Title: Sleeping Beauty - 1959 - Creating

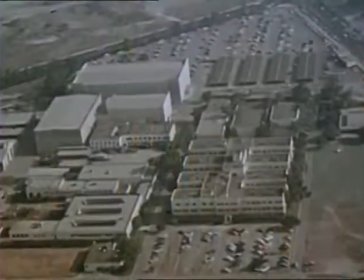[0:02]
A long time ago, in a faraway kingdom, there lived a storyteller.
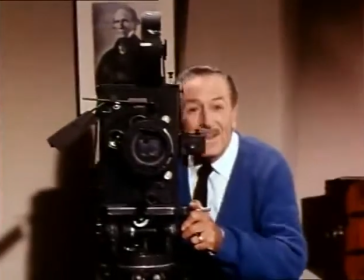[0:07]
He used his experience as a teller of fairy tales, combined with his love of new technology,
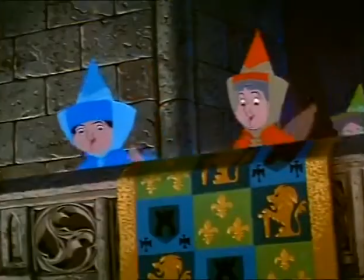[0:13]
to tell a classic story of the triumph of good over evil, with memorable characters, told with stunning art and animation.
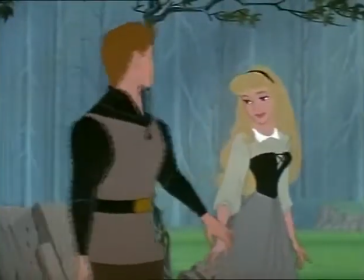[0:22]
A classic film that has been beloved by generations.
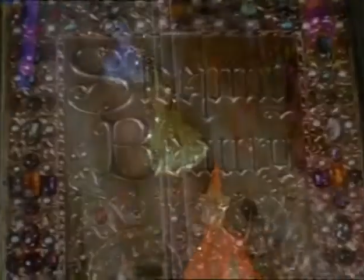[0:28]
Join the celebration as we explore the magic behind-the-scenes story of Walt Disney's dazzling masterpiece, Sleeping Beauty. It's always a challenge bringing a great story classic to the screen, giving visual form to characters and places that have only existed in the imagination. But it's the kind of challenge we enjoy. Well, Walt had built his feature film output on the cornerstone of Snow White and the Seven Dwarfs. That was the first feature the studio attempted. It was, you know, wildly successful beyond anyone's expectations. But it became sort of the comparison point for everything that followed.
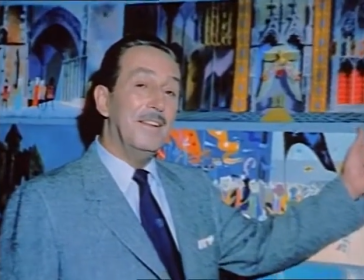[1:09]
Disney began the ambitious plans for his third feature-length animated fairy tale in the early 1950s.
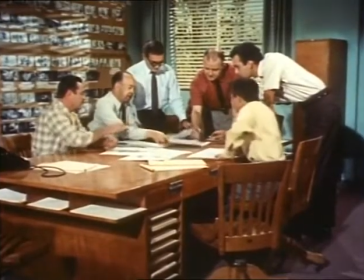[1:16]
Walt assigned a small team to begin adapting the classic fairy tale to the style of a Disney feature. I think it was at least as early as 52. we thought it was real great.
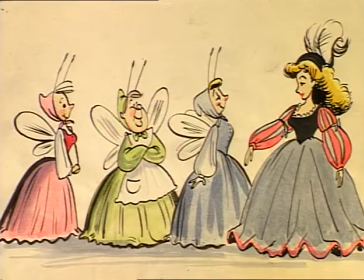[1:29]
It had some little gnomes-type fairies. It was a whole different type of picture.
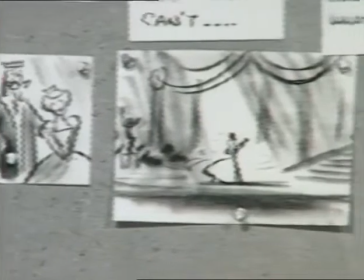[1:34]
This early work resulted in a completed storyboard presentation in June of 1952.
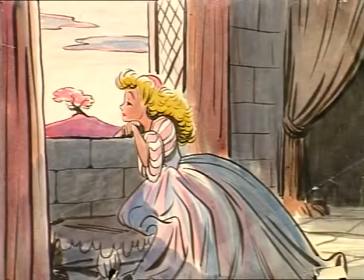[1:40]
Walt concluded, however, that this story approach was too similar to past Disney efforts.
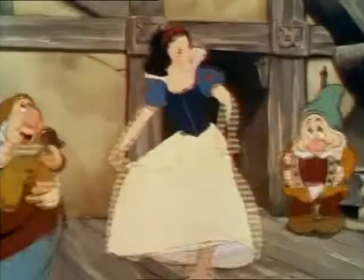[1:46]
If the Disney staff returned to the fairy tale, they could not simply duplicate Snow White or Cinderella. Walt took this on, I think, as a special challenge.
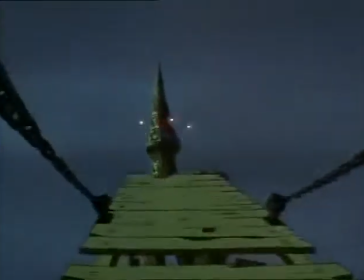[1:55]
He wanted to make this film as special and as different as he could.
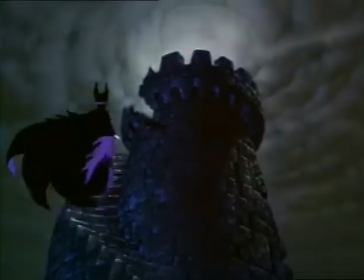[2:02]
He wanted to make a film that he felt would be the pinnacle of achievement in animation.
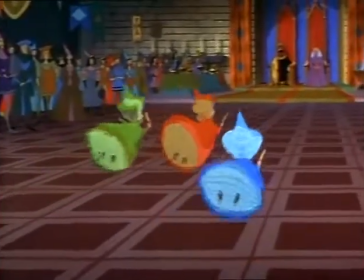[2:08]
This fresh approach to Sleeping Beauty would push the boundaries of animation with its distinctive and exquisite art.
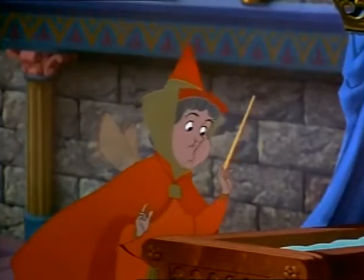[2:15] My gift shall be the gift of beauty.
They wanted it to look different from any other film they had made before. And in this, they were aided immeasurably by a very gifted artist named Ivan Earle,
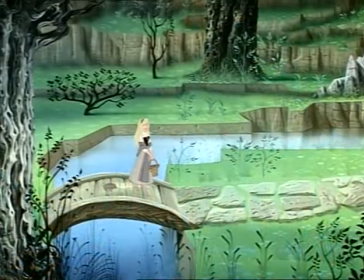[2:28]
who came up with a very stylized and modern look for the film. I came to work for Disney's in 1951, more than 10 years after I first tried to get into the studio.
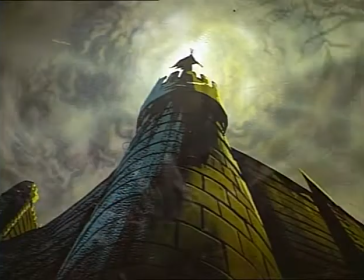[2:42]
Of course, it was the greatest job in the whole world for me. And I remember Walt saying, let's see what Ivan can do.
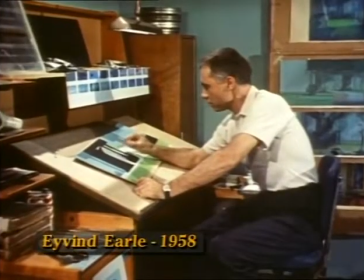[2:50]
In searching for a style for a cartoon feature, many considerations are necessary.
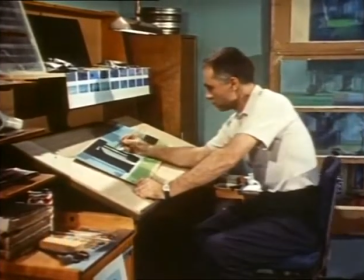[2:56]
For one thing, it must be more than merely pleasing to the eye.
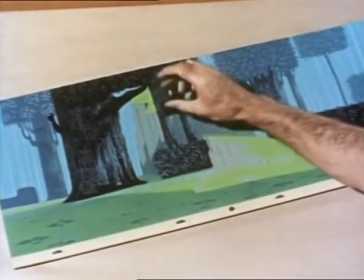[3:00]
The backgrounds must harmonize with the animated characters, as well as fit the mood of the story and the music.
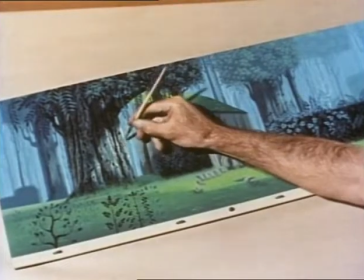[3:07]
Sleeping Beauty is a fairy tale that is supposed to have taken place long, long ago.
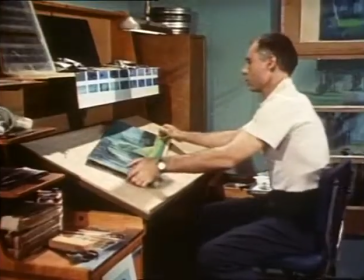[3:12]
So we did a great amount of research into medieval painting and architecture before we arrived at the right styling for this picture.
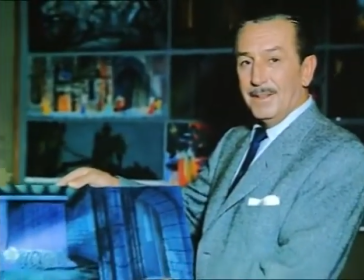[3:22]
Ivan Earle's unique and modern graphic style perfectly realized Walt's desire to create what he called a moving illustration.
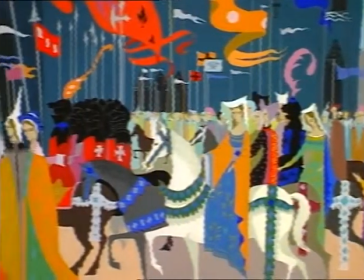[3:30]
I've always been influenced by pre-Renaissance, medieval, gothic, and here's a movie based on that period of time.